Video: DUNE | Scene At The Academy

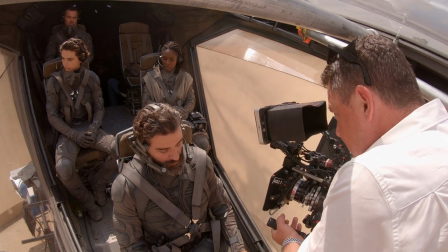We felt that we could get smaller cameras closer to our actors. So we felt like shooting digitally wouldn't affect our performance, but still gave us that size, that scale, that dimension, that scope that we were after.
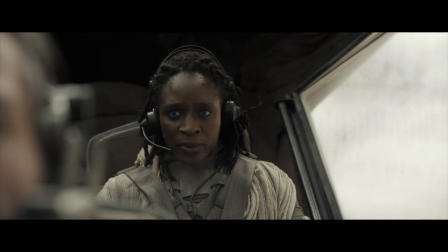How many men on that crawler? Crew of 21. Our ships can take six each and still three short.
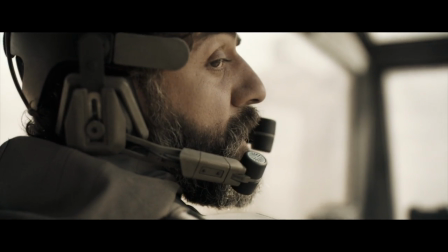We'll find a way.
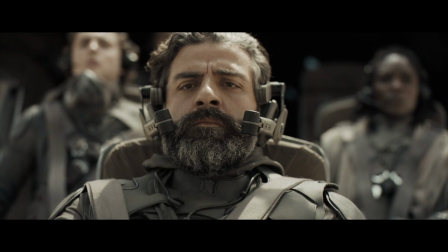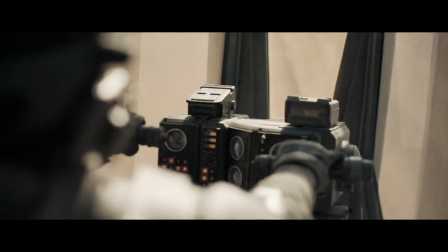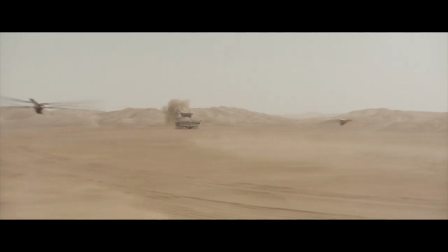From a color perspective, Denis wanted Arrakis to be harsh and desolate. And part of that was we tried to never make the sky blue. We tried to say yellowy, washed out sand and then white sky.
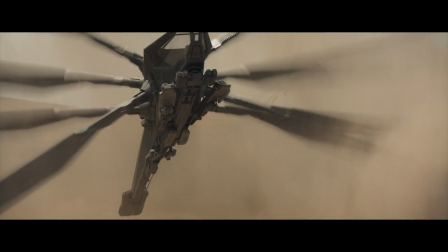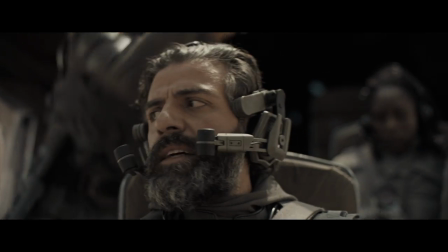Shield generators weigh 100 kilos each. Yes, Gurney, have our escorts throw out the shield generators.
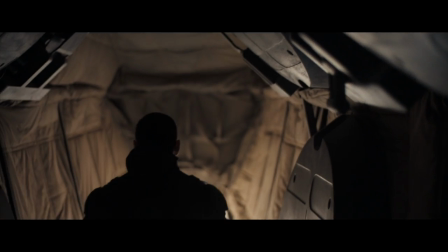Yes, sir. And Paul, I want you at the back of the thopter. Guide them in. Delta Ajax Niner, put seven men each in my ships now.
I wanted the light to have that quality, and I knew that Greg was totally the one that could bring that to the movie.
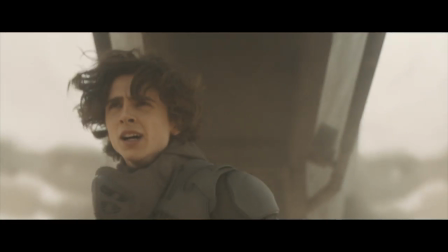And the thing is, we decided that the movie will be that we will use the IMAX format for the dream sequence and the desert.
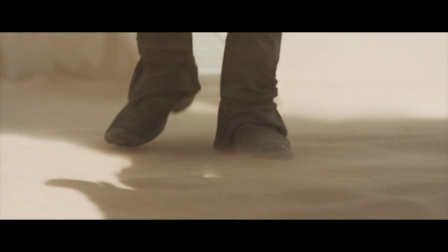We based our ratio on how does Paul feel. When Paul arrives in Arrakis, the world opens up.
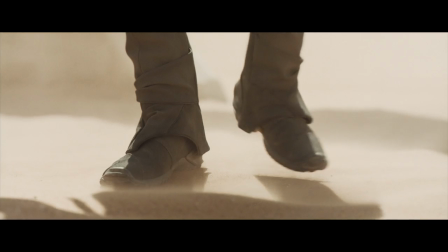So we're trying to mimic Paul's existence at that point.
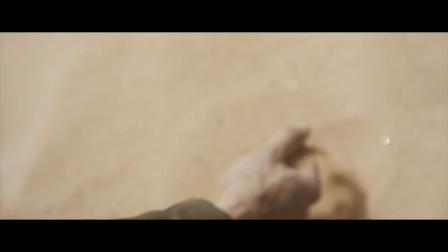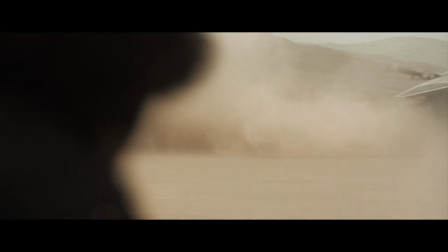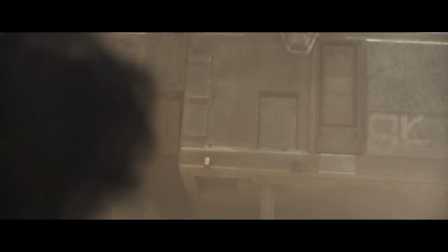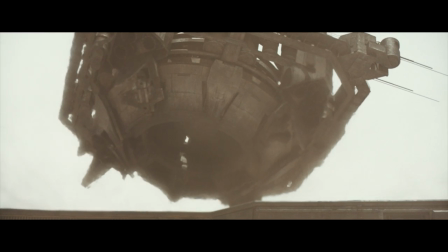Just to be in that expansive space, dunes and mountains as far as the eye can see, such a beautiful place to be.
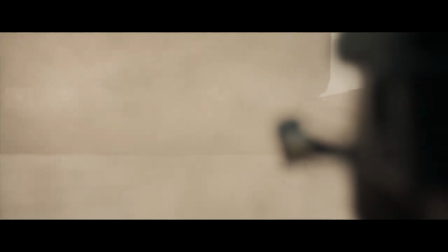Where are they? Sir, it's protocol for a reason. If we take one step out, they're as good as dead.
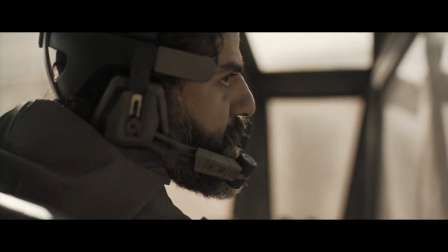Besides, we've got a full load of spice. We can't just leave it. Damn the spice! I want every man off that crawler now!
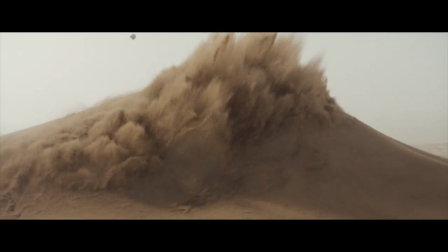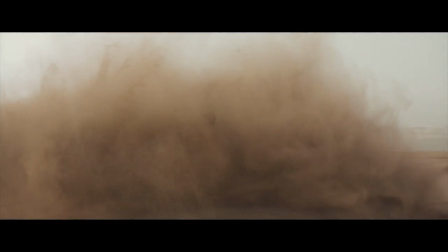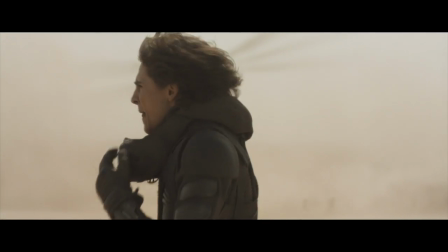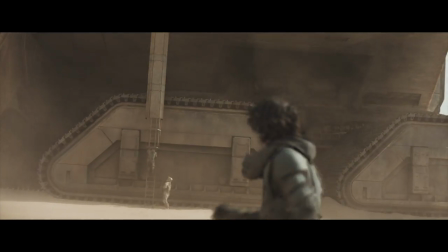Seven over here! Seven over there!
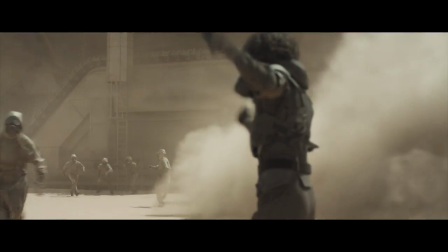Go, go, go, go, go!
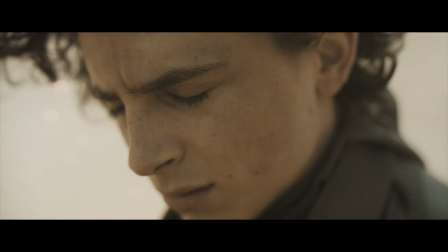Being in the desert was such a transformative experience because it made us feel how small you can feel as a human in the vastness of the desert,
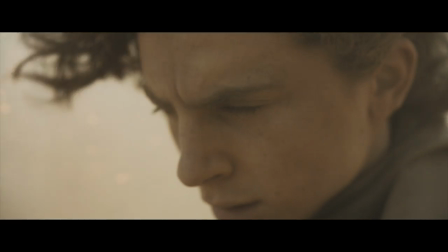but also be in relation with the sun, with the sand.
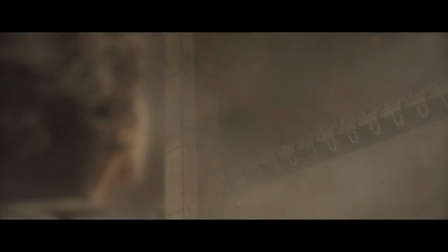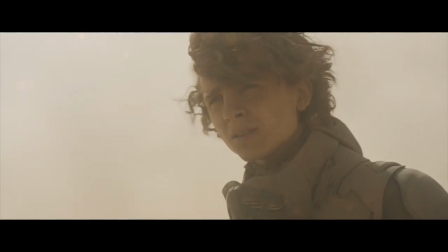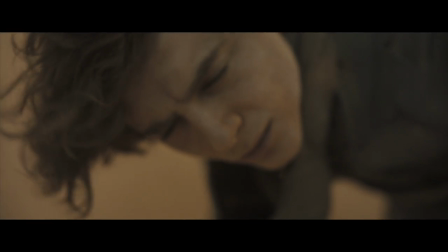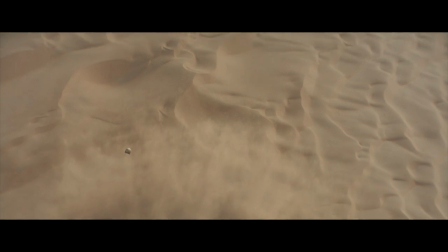There was a moment in Jordan,
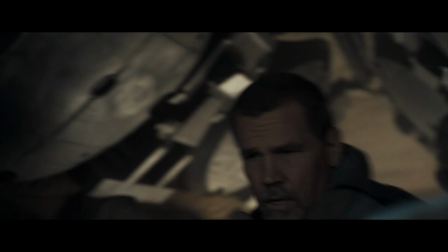Paul was kneeling in front of the spice harvester and he wanted kneeling in front of it to be really specific and eventually he just showed it to me like, no, no, no, it's like this. and then into the sand, you know, like as Paul Atreides.
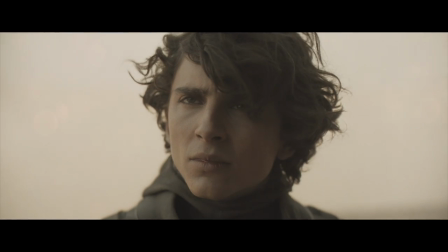And that was awesome because in that moment I went, he has his finger on the pulse of Paul, which is a good feeling.
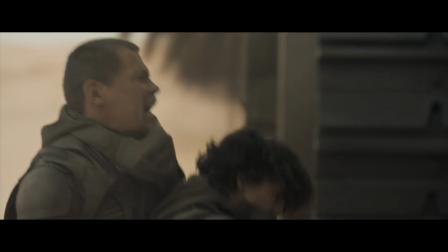Get up!
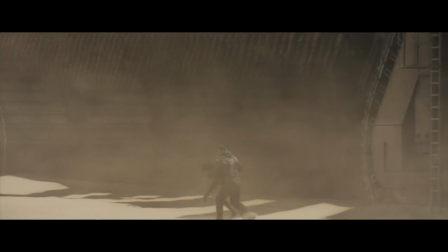What's the matter with you? Come on! Let's go!
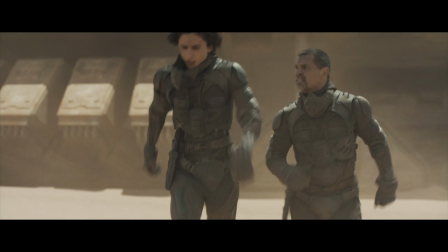When you take the decision to make Dune and you go back home, the first thing you say to yourself, what about the worms, which is the big challenge.